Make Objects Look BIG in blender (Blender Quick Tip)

How's it going, guys? So in today's quick tip, I wanted to show you a really cool trick that can really change the way your renders are perceived, the way they look, and we're going to show you that really quickly here. So I have this scene right here.
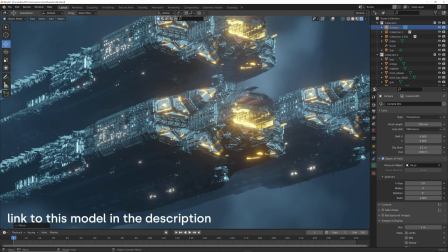You can notice these ships look like they're massive. How did I create them to, how did I set this up to make these ships look massive?
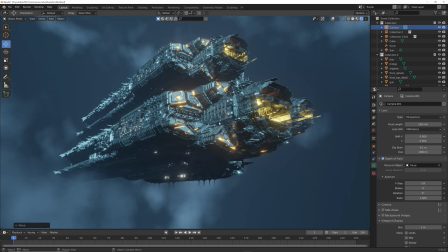And that is a problem I used to have. See, if we're just in the viewport, they don't look quite so big.
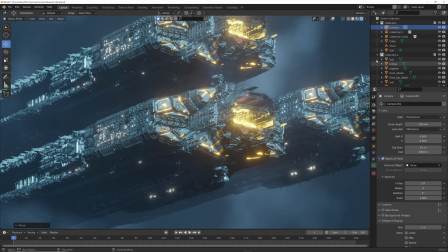And what that is, that trick is in the aspect ratio of your camera and the depth of field of your camera. Those two factors can really change the way the audience perceives the scale of the objects in your render.
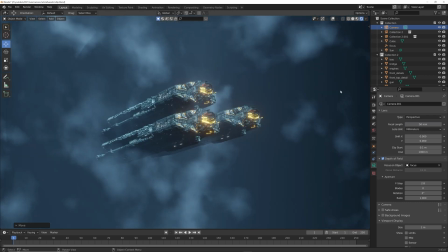So by default, when you add a camera, your focal length here is at 50 millimeters. Now, if you're a photographer, you know what I'm talking about here. You are pretty much simulating a 50 millimeter lens on a camera.
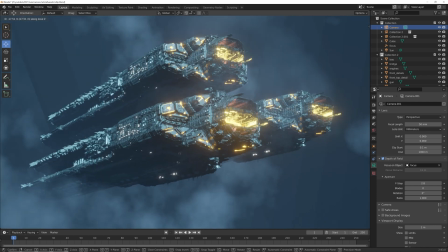So if I go ahead and I zoom in here and I try to do the same look, notice how it kind of bows out.
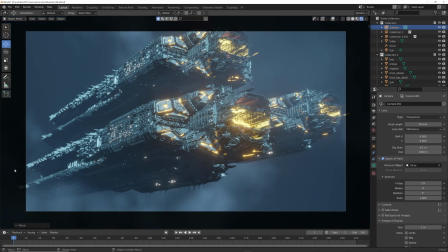So this is the camera angle here. I'll show you the edges of it. It kind of bows out. And what that does is it makes your objects look like they're not quite as big. And it also looks like you are closer to your scene, which you are. You are a lot closer to the scene when it comes to the camera.
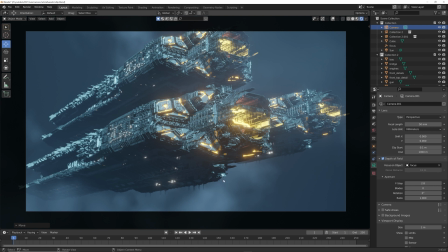But if you're trying to achieve a true sense of scale, trying to make these objects look huge,
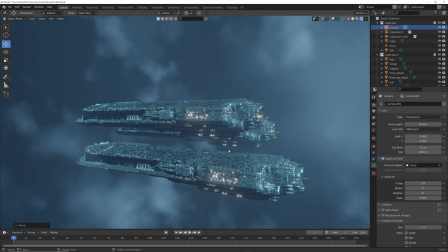which is with this model, which is linked in the description if you want to grab this model. The modeler wanted these to be massive ships, I'm going to assume.
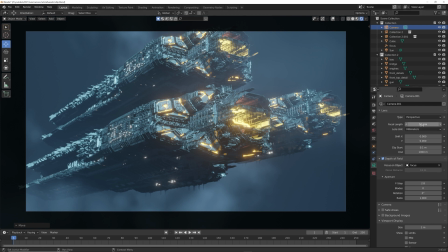So the way you do that is create your focal length to be really, really big.
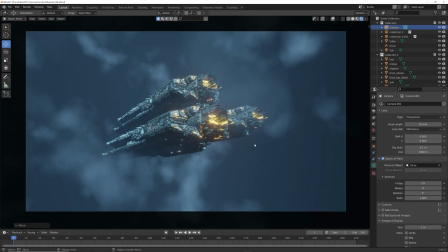Now let's put this as an extreme. Let's do 25 millimeters. If we zoom in here, this is what's called a fisheye effect.
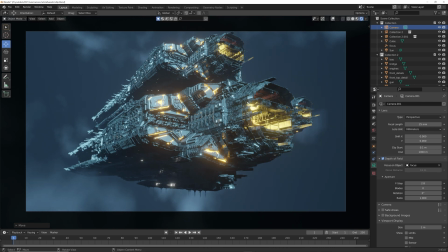Now, you can imagine these to be big, but to the untrained eye, something looks off about this render.
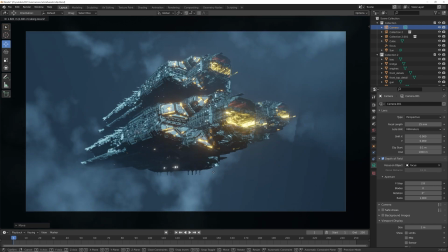So the problem is, it's your focal length. So let's go ahead and put that focal length at
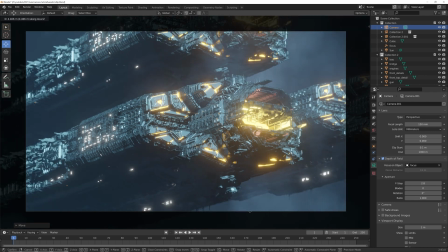150 millimeters, and then let's zoom it out here. Now all of a sudden, these everything is flatter.
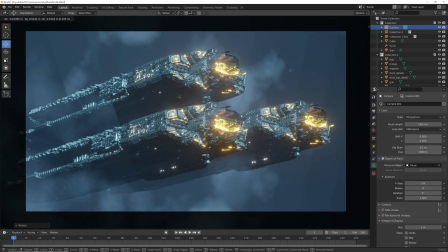Everything looks a lot flatter, and that's because of the focal length change, but that subsequently makes these things look massive, and that's what we want. Also helps with when things are flying by, like a ship is sort of behind the camera and it shoots forward, it'll take longer for that ship to go, or you know, that object to go from the camera to the object,
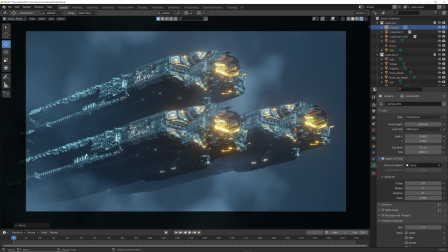thus creating a sense of distance and scale while still being able to fit what you want in the frame. So there you go, that is how you create a sense of scale with some focal length. Really quick tip there. Thank you guys for checking that out. I hope you learned some stuff. I want to take a minute and talk about something that I just launched that I'm super excited about.
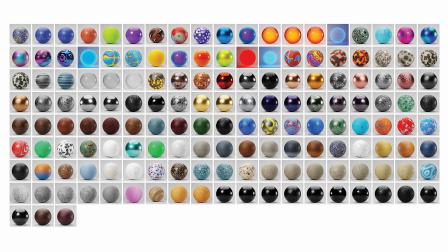It's called the Real-Time Materials. It's a pack of 150 procedural materials that are made to be rendered fast and speed up your workflow.
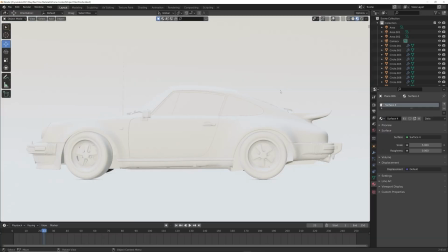Let me show it to you. So say you have a scene something like this, and I'm going to hop on over into Eevee and kind of show you how this works.
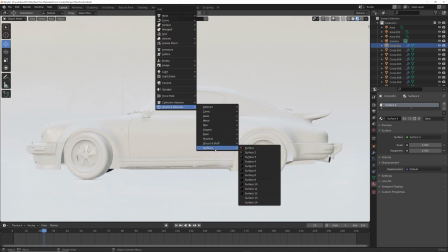So I'm going to hit Shift-A, and once you install the zip file that comes with the pack, you'll be able to play with this.
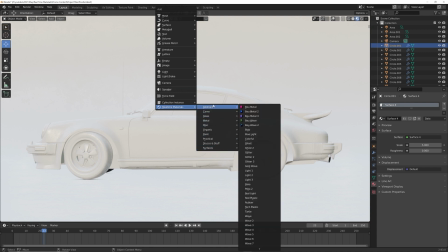So say I want to get something kind of weird but beautiful.
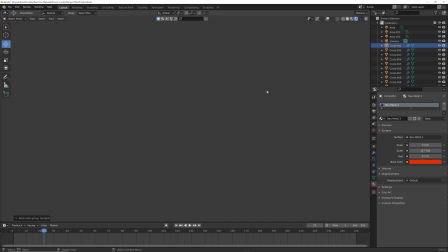We can add this material right here, and the materials work in both render engines, and they look really great in both engines.
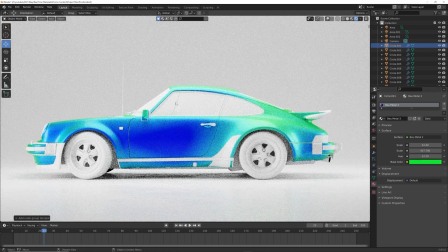And so say I can change this base color to something, maybe something green. Now we have something really cool like that, but we can also do a bunch of other stuff.
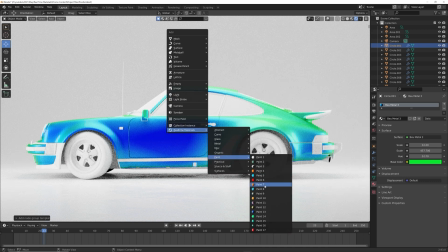Let's head over to the paint and try out paint number 10.
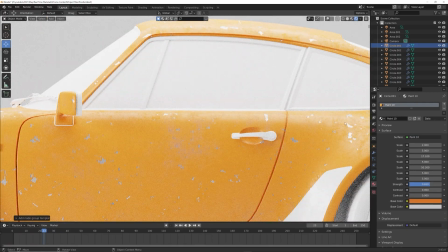We can kind of zoom in, and you can see all these little imperfections and things like that, and everything you see is editable within these right here, including this color.
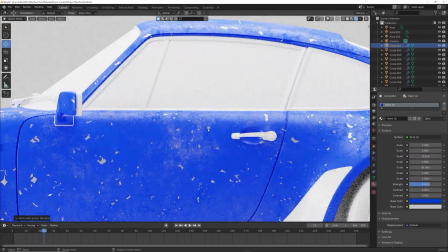We can change the color to a green like this, or maybe a dark blue. But again, all this roughness, all these points are super editable here.
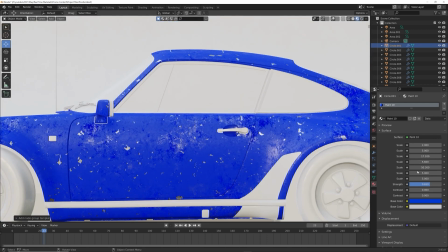Now, if you want to edit them, I designed these to be really quickly rendered in Eevee, so you can play with editing all these parameters here. Let's see, play with the scale, kind of mess with those gashes, play with the scale here, mess with some of the size of that.
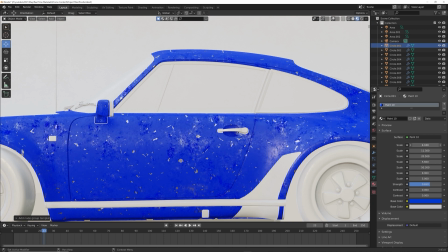And then also here, you can really mess with that roughness. So they render super fast, they preview super fast.
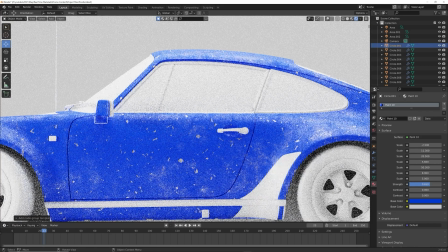A lot of procedural materials can really put a damper on your renders. These are meant to be super quick, super fun.
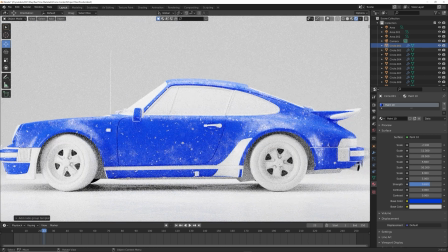And you can go in and just change all types of stuff.